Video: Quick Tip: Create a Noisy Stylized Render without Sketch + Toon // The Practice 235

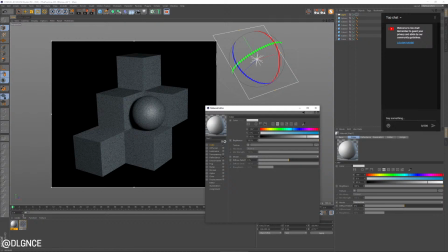[4:10]
So the other thing I'm going to do is create a simple material, turn on the luminance channel. And since this is our white material, I'm just going to leave this pretty much white,
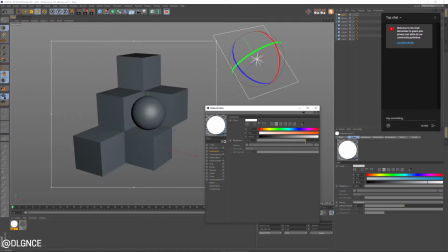[4:20]
but I'm going to turn the brightness down to about also say 80, 75 or 80. We're going to tweak these settings a little bit. Exactly the look we want. I'm also going to turn the brightness on this color down a little bit, which is really like our diffuse channel.
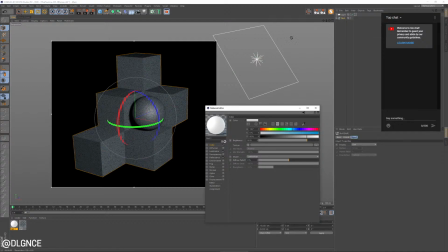[4:36]
I'm going to group these just so I can quickly apply material to the whole thing.
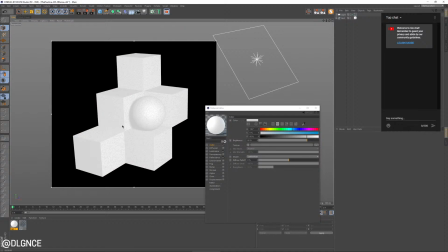[4:40]
And you'll see that we have a little bit of shadowing and fall off in the color. And in Luna's channel, that's really pushed an even, consistent, sort of flat looking color across all these materials, right?
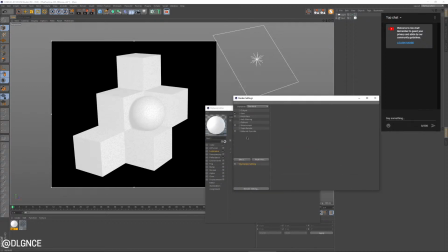[4:55]
And I'm going to turn on, just so we get a little bit more of those contact shadows, I'm going to turn on ambient occlusion.
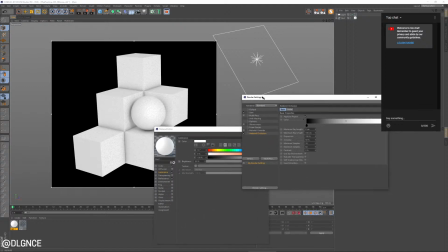[5:02]
And ambient occlusion is really only the extra thing we're going to add to our render settings. Everything else is going to be really basic. What we are going to do inside of ambient occlusion, though, is get kind of a much lighter color here. And then we're going to really push it up.
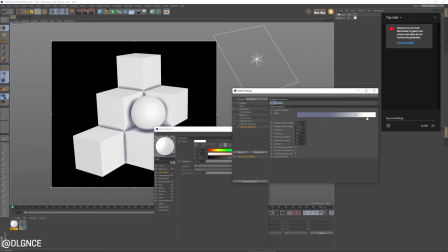[5:20]
And this is going to help with that sketch and tune kind of look as well, because we're going to have these exaggerated sort of contact shadows. But what I'm also going to do is, to get some noise and grain in there, just turn the accuracy down.
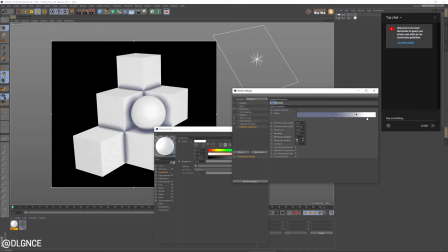[5:35]
So divide that by 2. Minimum samples, let's say 4. Maximum samples, let's say like 16. And we'll turn the contrast up like, say, 10%. And now we're getting a noisy quality just based on the, you know, the lack of information in these shadow channels.
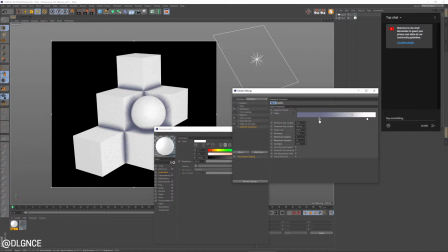[5:52]
So that's kind of cool. I think we've got too much of that color. So I'm going to leave... I'm gonna adjust these settings, let's say. So I'm gonna go just a little bit darker on this bottom knot here, or crayon, as they call it.
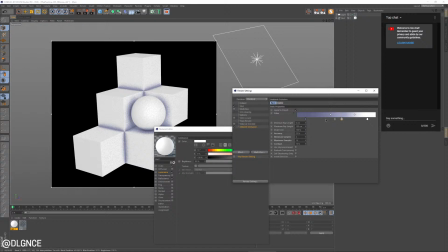[6:09]
I'm gonna go lighter on this central one, right? And you can see this is a lot like sort of a cell shading effect you might use, where you really are controlling the shading just in this ambient occlusion channel. I'm gonna go even lighter still on that, and a little less saturated.
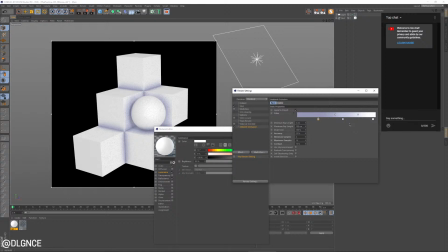[6:29]
Right. Now we're starting to get this really kind of beautiful, noisy, very graphic effect on these.
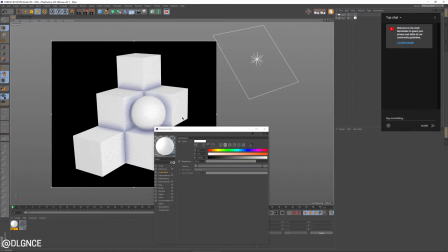[6:36]
Now I think
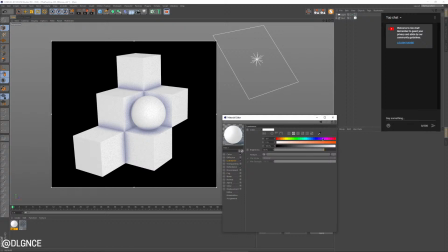[6:41]
the highlights are maybe a little bit too much for what I want. So what we can do is get in the reflectance channel, go ahead and turn that down as well. And that should sort of even things out a little bit.
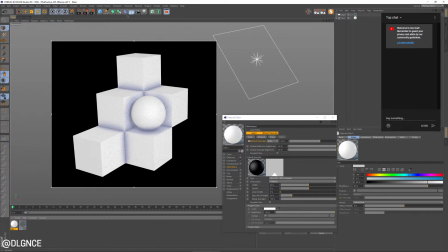[6:55]
And then another thing we can do, and this is really just going to be, since we don't have GI on, this is really just going to be for the background color.
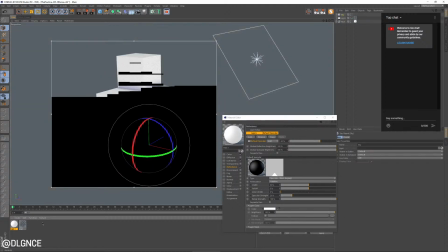[7:03]
I'm going to add a sky object.
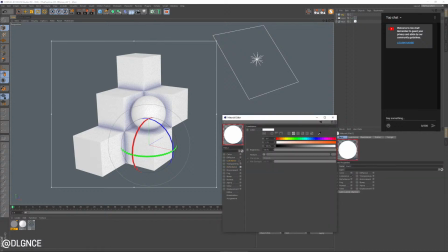[7:07]
And I'm going to make a luminant material to add to that sky.
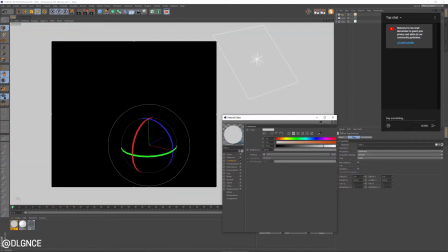[7:14]
Make it sort of a light gray color. Cool.
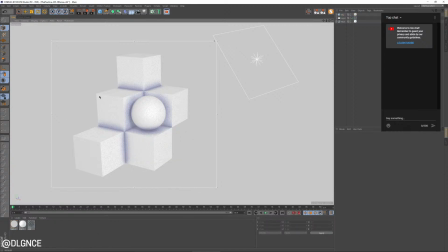[7:19]
Now we're really, you can see how quickly we've developed this really sort of flat graphic style, which I dig. I think the lighting is maybe a little too head on. I'm going to turn that off to the side. Give us a little bit more of an interesting angle on those highlights. Making that a little better.
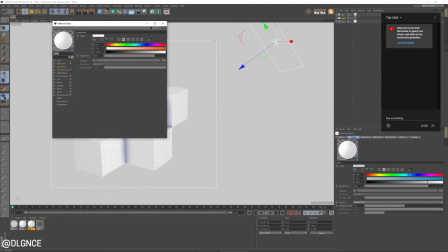[7:40]
Cool, and let's get a little bit of color into the scene. I'm just going to add some nice sort of saturated colors. You want to make sure that you have the same color in your luminance and your color channel. Right? You can do that quickly just by sort of dragging things over.
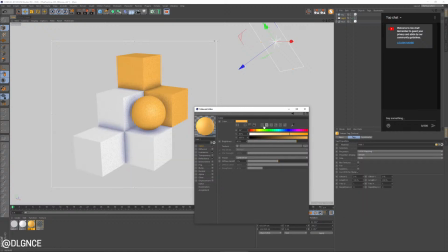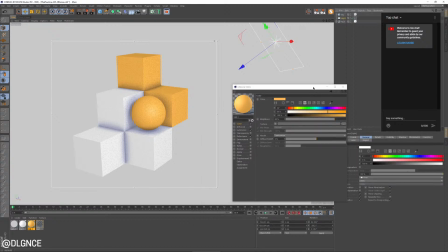[8:03]
We may even want to turn this light down just a touch.
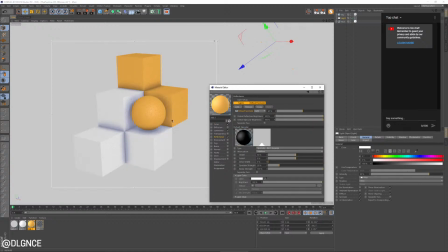[8:11]
That's going to give us even more of a graphic style. And we can even pull down on the highlight, on the reflection a little bit, the color a little bit.